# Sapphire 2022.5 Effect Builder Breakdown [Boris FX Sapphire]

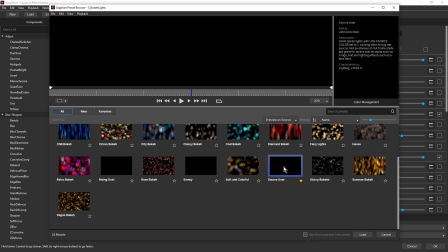(4:08)
And that's this one down here, source user. So that's the preset I always start with when I wanna create this kind of look.
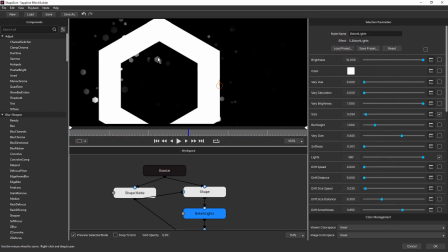(4:16)
Gonna cancel that. Notice also that these lights are also a hexagonal shape
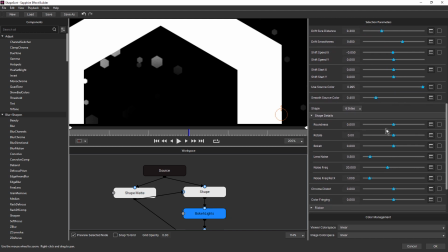(4:24)
and that's because shape is set to six sides and I've also dropped roundness right down to zero and that gives us nice sharp points. At its default setting, it's a little bit rounded and I wanted this to be really nice and sharp.
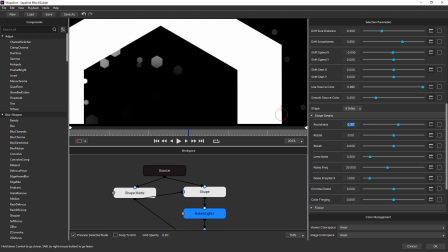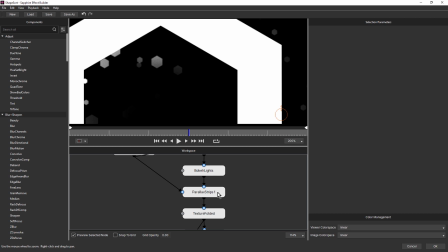(4:45)
Now, next in the stack is parallax strips. This is one of my other favorite Sapphire effects.
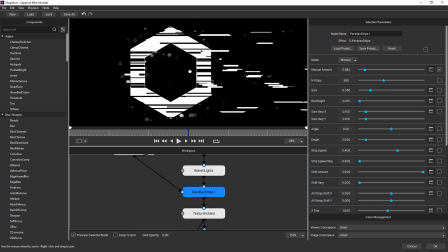(4:50)
I'm just gonna roll my mouse wheel out a little bit. I'm also using the right mouse button just to get the hand grabber tool, just to move the view over.
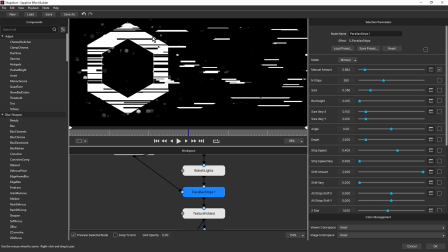(4:58)
So parallax strips has fractured this hexagon shape into these short horizontal strips. And I've got the mode set to manual. If I just drag that, you can see how they slide across like that. And this has been key framed in After Effects. We'll take a look at that a little later.
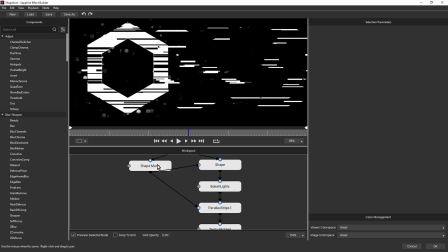(5:17)
To remove the strips from this inside area, I've taken the same shape mat and I've dragged it into the mask port for parallax strips. If I just disconnect that, we can now see those fractured parts on the inside.
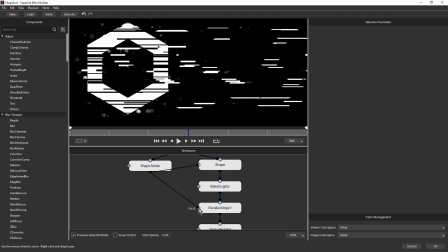(5:30)
And I didn't want that, so I just masked them out. And obviously this is one of the powers of Sapphire Builder. Being a node-based editor means I don't have to duplicate effects, I can reuse existing ones.
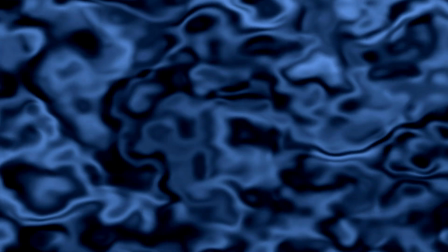(5:44)
Next in the stack is Sapphire Texture Folded. And Texture Folded is great for all kinds of organic flowing liquid style effects.
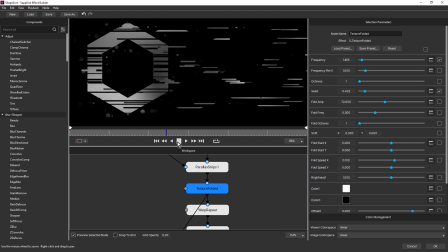(5:52)
And here I've used it to add this kind of soft flowing light source that's moving across the object. Up until this effect, everything is pure white. So this is a nice variation in contrast.
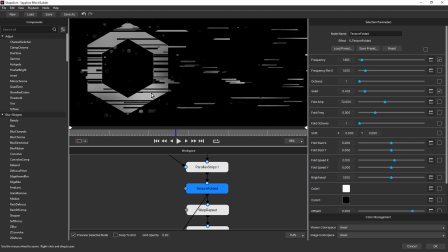(6:07)
And this is also gonna be enhanced by Ultra Glow, which will pick up these brighter areas. Now, the next four effects,
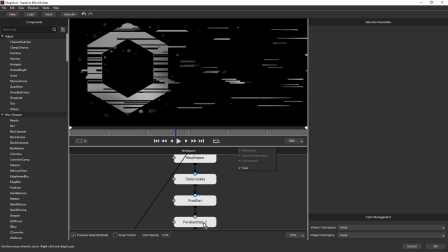(6:16)
Warp Repeat, Tile Scramble, Pixel Sort and Parallax Strips, have all been used to further fracture and offset this hero shape.
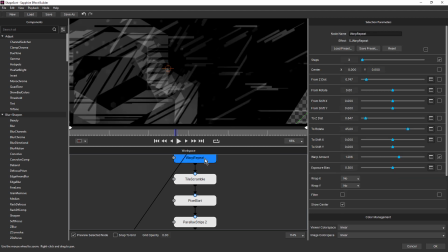(6:24)
So let's take a look at Warp Repeat first. Notice how Steps has been set to three. You can bring that right up and you can get a much smoother style, but I wanted this really quite low. Notice also that To Rotate has been set to 45, just to rotate those around.
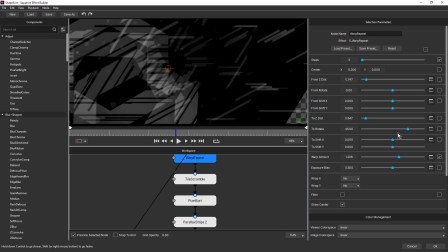(6:43)
And this is nice because it adds a bit of random angle to these shapes.
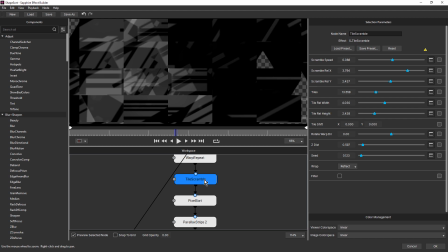(6:47)
That's followed by Sapphire Tile Scramble, and Tile Scramble gives you this fractured blocky look.
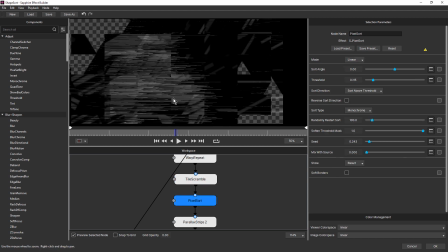(6:55)
After that, we have Sapphire Pixel Sort, which adds these fine horizontal lines. Notice how these are gonna extend and contract according to the contrast changes of the image. A nice little bit of auto animation there. And I love how it adds this nice fine detail.
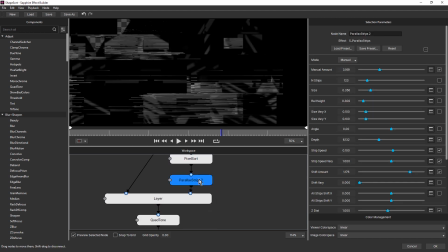(7:13)
And beneath that, we have a duplicate of parallax strips and that breaks it all up and slides all the pieces horizontally. Once again, I can just drag the manual amount here. You can see how everything's sliding.
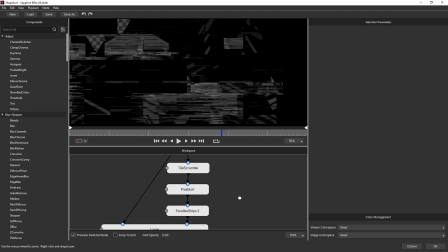(7:30)
So as I mentioned, it's so easy to experiment in Sapphire Builder. I was just choosing effect from over here in the effect panel and dragging it in here and just playing with some of the settings and seeing what it looked like. If I wasn't happy with the look, I grab another effect and drop it in. And these are the four effects that I decided on.
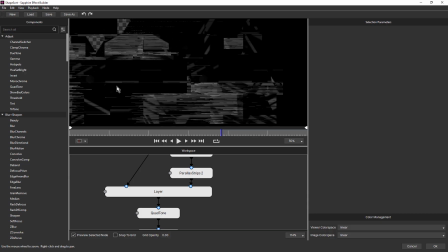(7:51)
So that's the background, but of course we can't see the hexagonal shape.
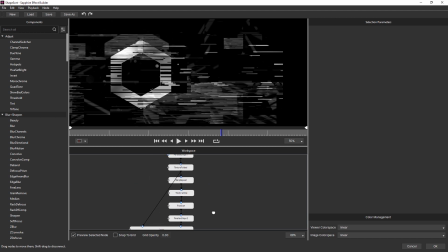(7:58)
In order to reintroduce that, I've used Sapphire Layer and connected everything up to texture folded,
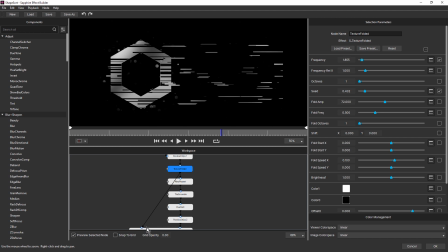(8:06)
so all of these, directly down into the foreground port of Sapphire Layer. Everything else is piped into the background port.